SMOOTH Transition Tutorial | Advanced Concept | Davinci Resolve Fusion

wondering how to do this infusion, perhaps you just want to learn the concepts and techniques to add to your knowledge. Or maybe like myself, you came from After Effects and you just need to know how to use the tools with Infusion. Ever since I've moved further away from After Effects, I've wanted to learn more Fusion by practicing techniques and concepts more. So every time I come across a cool transition or an idea of inspiration, or in this case, a comment from a viewer, I want to just take that idea into Resolve/Fusion to see if I can poke around and figure out how to do it on my own. The inspiration for this transition that I made came from another video where I had poked around and kind of theorized how it might have been done. And it did take me a while to figure out how to do it in Fusion, even though the concept is pretty simple. I just have a hard time with the tools for now. So let's take a look at the video.
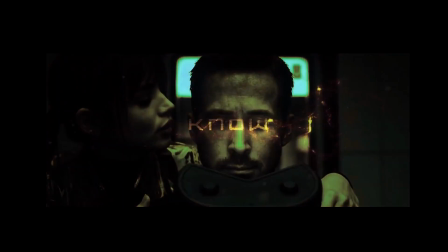59s
There are a number of transitions and all of them are pretty simple, like just basic masking techniques.
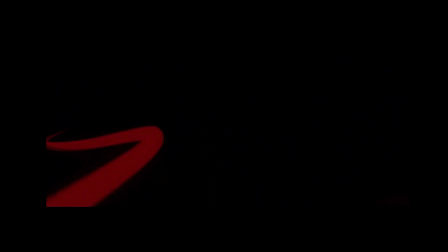66s
But this one here in particular was kind of interesting and intrigued me the most.
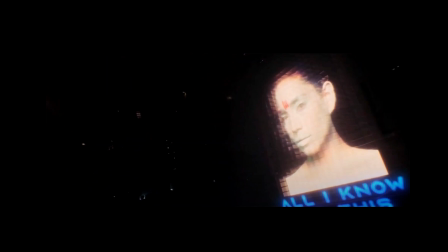72s
And that's the one that I wanted to try and replicate in Fusion. Note the colors, the movement, the 3D scene, the lights,
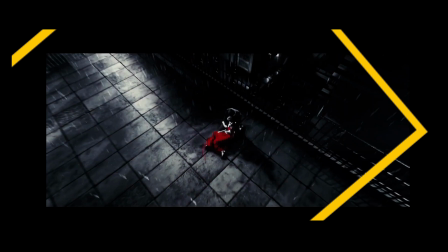80s
all of that is kind of important as to how they got away with making this so seamless. I did note that I could go in one of two directions. I could create like a 3D scene, and I'll demonstrate this later in the video, or I could do this in 2D and have some motion zooming in and out, kind of like a fake 3D. I'll also be going over that later. So I wanted to go over just a brief overview, just so you understand the structure and the concepts behind what I did.
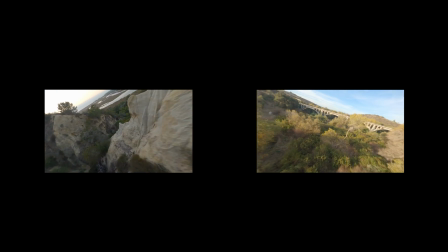106s
Here are the two clips I used, and you can see in the first one, I like that the camera flew past an obstruction.
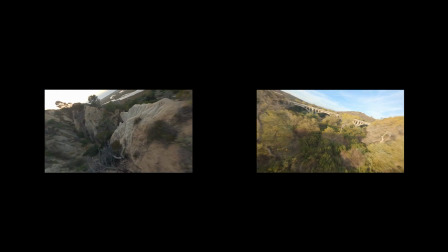111s
And for the second clip, I like this one because it did mimic a similar motion from the first clip.
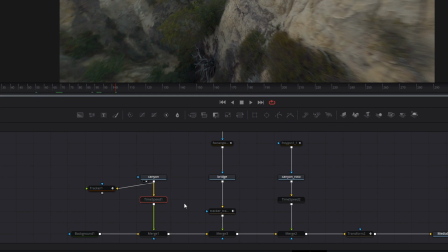117s
Looking at our node tree, you can see we took our two clips in. One of them is duplicated just so that we can create a sandwich with like a rotoscope around the third one.
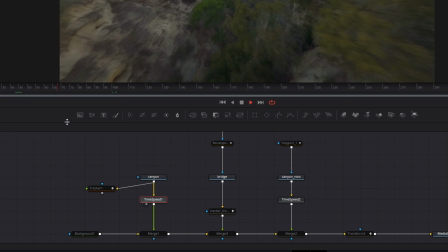124s
I had to throw a time speed on the 60 frames per second clip just to bring it up to speed.
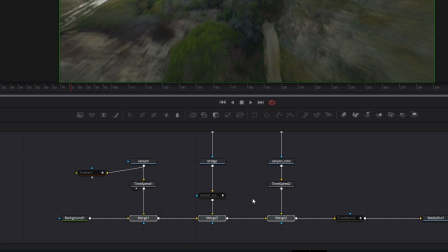130s
Then I merged them all over a background. I took the right clip and I wanted to designate that one as the rotoscope.
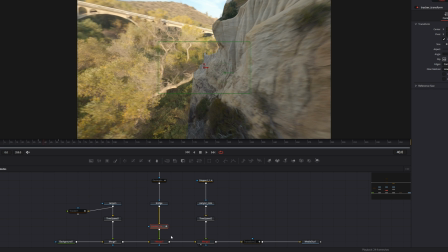138s
I threw a rotoscope over it. Then I wanted to track the middle one so that it looked like it came out from behind the rotoscope.
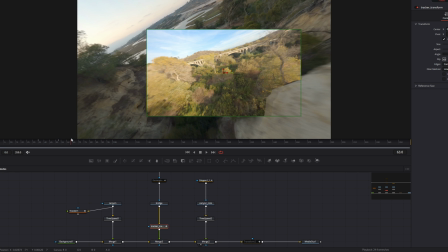144s
So I used a tracker node to track the first clip and then attached the transform node from the middle clip to that.
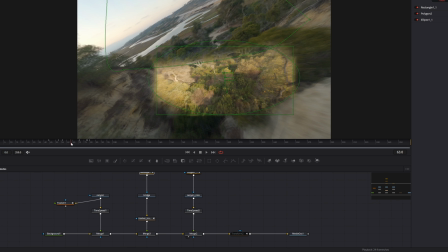150s
And then I just animated some masks around that middle clip so that it would reveal itself a little better.
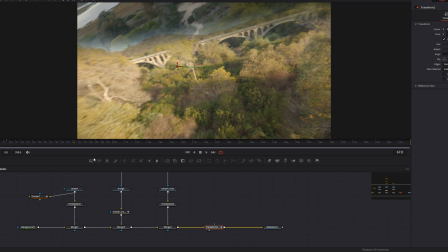154s
And then I finally added one more transform node just to zoom in on the whole comp itself.
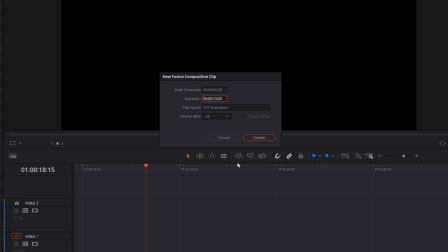162s
First, create your new Fusion composition, name it whatever you'd like. Make it an arbitrarily long duration length.
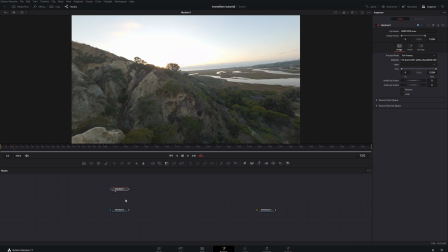170s
Then go into your media pool, grab your two clips and rename them appropriately just to keep organized.
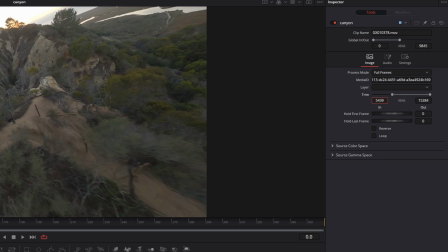176s
Then if your clips are untrimmed, go through them and trim them yourself. This is kind of a tedious process, but you get a hang of it when you see the controls.
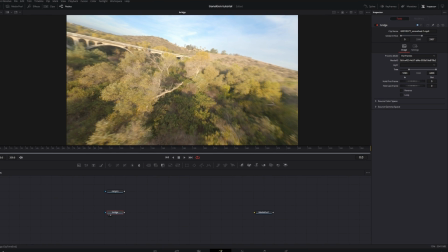185s
You can see where you want to start is here on the trim tool. Just trim the in and out, looking at the timeline, so you know where you're trimming.
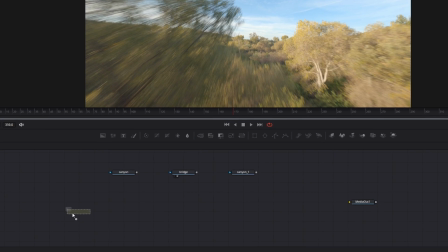195s
Then what I did was duplicate my first clip here as well as rearrange them for organization's sake.
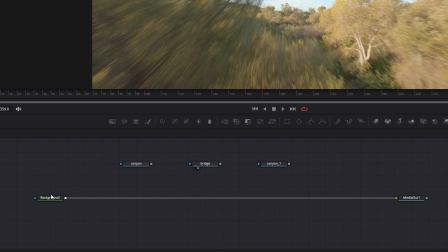200s
Bring in your background layer just to throw everything on top of that.
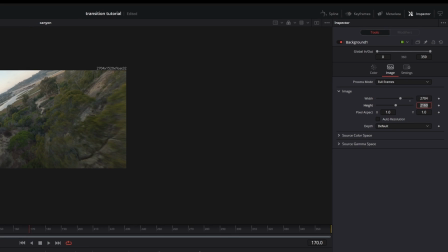204s
Here I made my background the resolution of my smallest clip, which happens to be 2.5K.
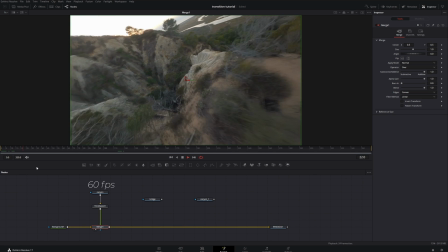214s
And because one clip was shot in 60 frames per second, I threw a time speed on it just to speed it up.
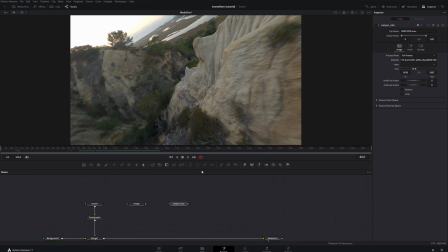219s
Next, we're getting ready for the next process, which is rotoscoping the obstruction in your first clip.
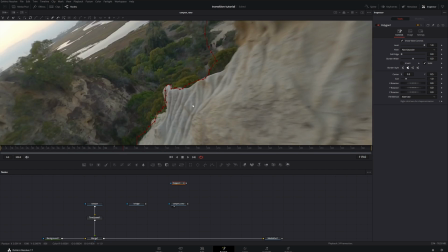225s
In my case, it's this canyon here. Here's the process of me rotoscoping it.
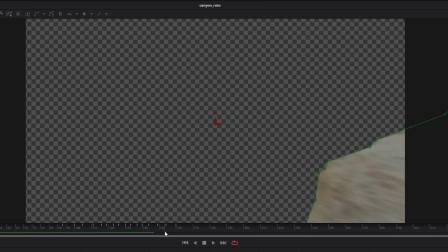233s
And here's the result of what that rotoscope looks like.
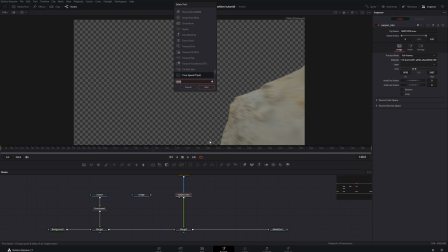239s
Merge that over your sequence here. Throw the same time speed on it because this is the same 60 FPS clip.
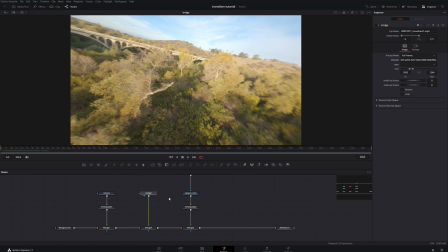246s
For this clip, you can see I like the motion of it. However, it does need to be flipped to match the other clip.
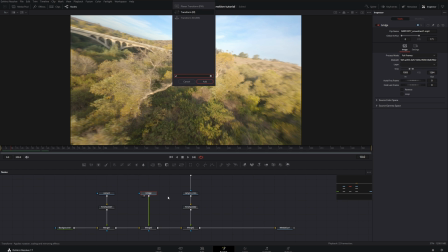251s
So that's pretty simple with just a transform node.
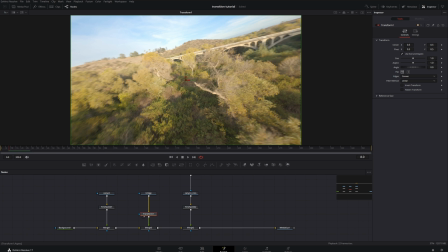254s
And here in the settings is the flip. I'm going to downscale it a little bit just to see what's going on. And when you turn all of them on, you can see the idea we're going for here.
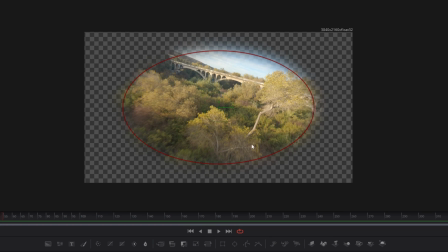266s
I'm throwing an elliptical mask on it just to feather out the edges so I don't see the hard edges.
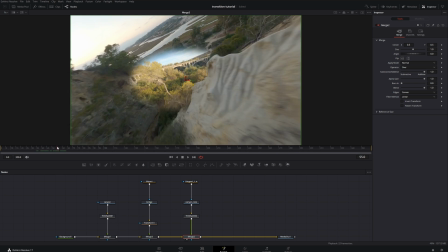271s
I also need to start my clip a little later. I don't need to start it that early, so I'm going to slide it over here in the keyframe panel.
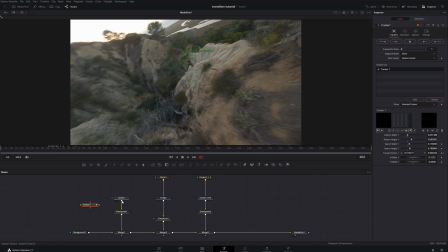278s
And what I wanted to do to better blend the middle video clip to swing out from behind the obstruction,
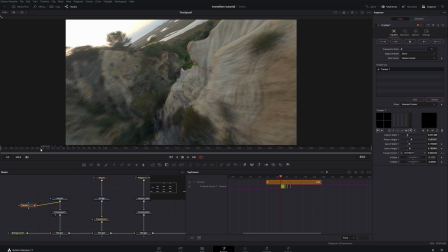284s
I wanted to use a tracker node and track the original video just to make it feel like it's coming out from behind it a little better.
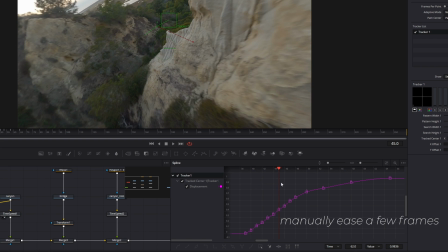291s
But I wanted it to ease out, so I grabbed the original keyframes from the tracker node, and you can see I just eased out the top end of it. Now here's the critical step. you go to your transform node from the middle clip and you right click on
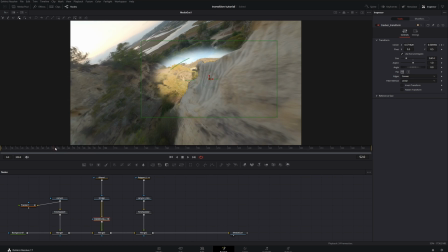304s
the center parameter and you connect to your tracker offset position.
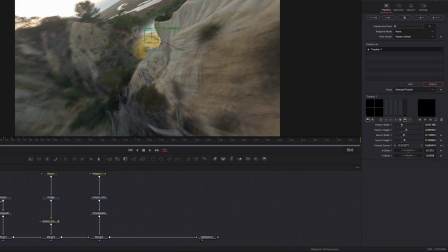309s
That way this clip is using the tracking data from the tracker on the first clip.
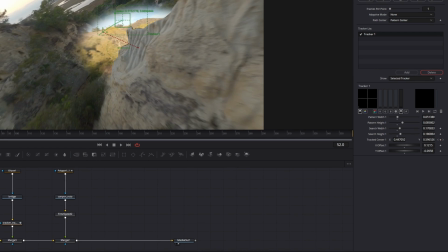313s
But you're going to offset it a little bit with these parameters down here so that it is a little bit more behind the obstruction.
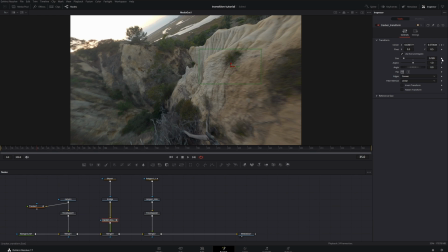318s
Then just keyframe the size a little bit so that it goes from smaller to a little bit bigger.
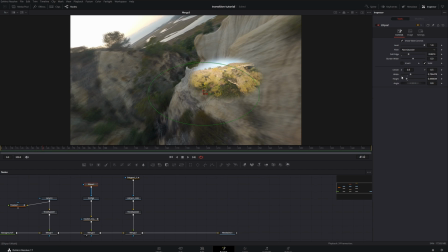323s
And here do the same for the elliptical mask on that middle clip.
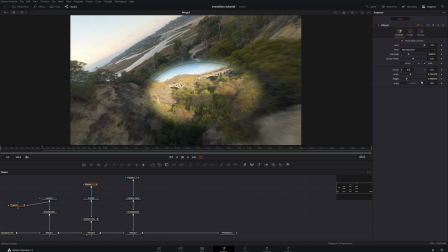328s
Essentially go from blended to non-blended.
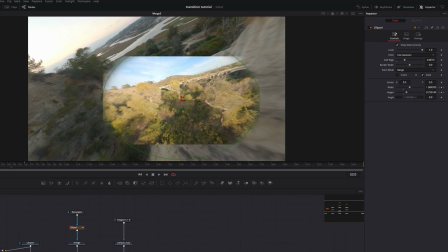333s
You can combine multiple masks by chaining them like this and then grabbing the first clip and doing the blend as minimum.
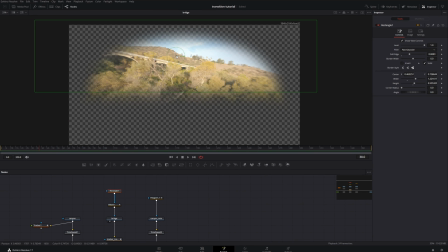341s
That way you can combine multiple masks for the same clip.
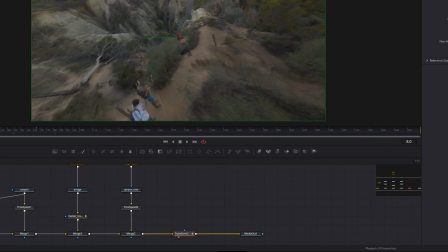345s
Last thing you really need to do is grab a transform node after your last merge so that you can
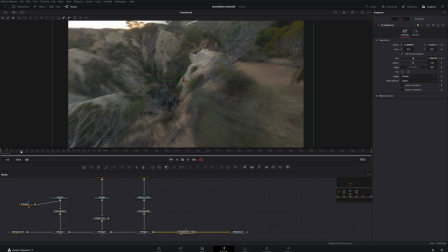351s
slowly zoom in on your middle clip and fill the frame with it.
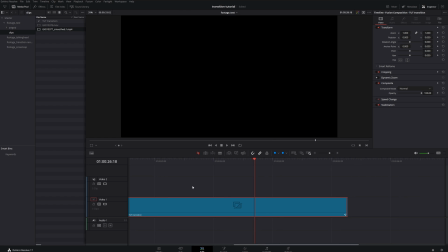360s
Come out of your fusion composition,
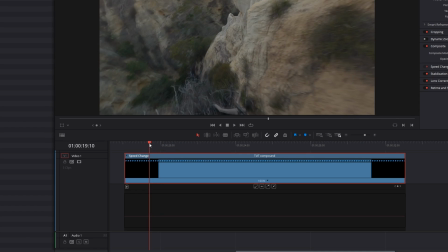364s
right-click your clip, make a compound clip, go into the retime speed controls, and we're going to make a speed ramp just to help blend things a little bit better.
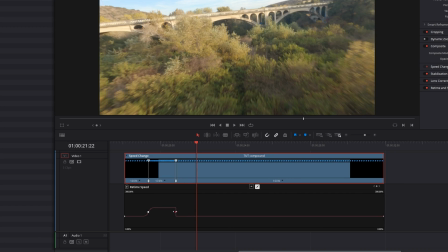374s
Ease out the curves, and you're good to go.
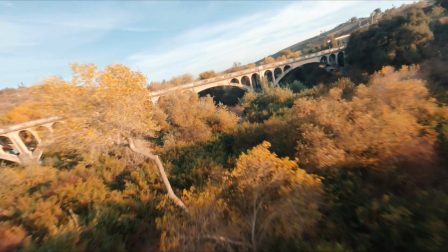Definitely find better footage than I have here. This was just two random clips that I found on my hard drive that worked kind of well. It was more just for the proof of concept. And also work a little bit harder on the rotor than I did. Work a little bit harder on the smoothness of the transitions and the splines and the color and the sound. Mess around with random things that help with blending this, like motion blur and color correction. You can even do it without the speed ramp that I did at the end, and I thought it looked okay as well. Now it's worth noting in After Effects you would be working with a lot of pre-comps by now. In Fusion, each node is like a pre-comp, the way that you can tether it to another node. And here's another example of a composition I did using 3D planes rather than just 2D.
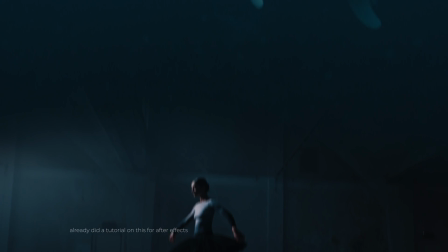Although it took me a while, I did enjoy trying to figure out how to do this transition. It was pretty basic, but it's because I'm a little unfamiliar with how Fusion does their tools. If you see any transition out there, let me know because I'm curious. What's the actual storytelling purpose of a transition like this anyways? If you take a whack at this, just at me. I want to see your work. Take it easy.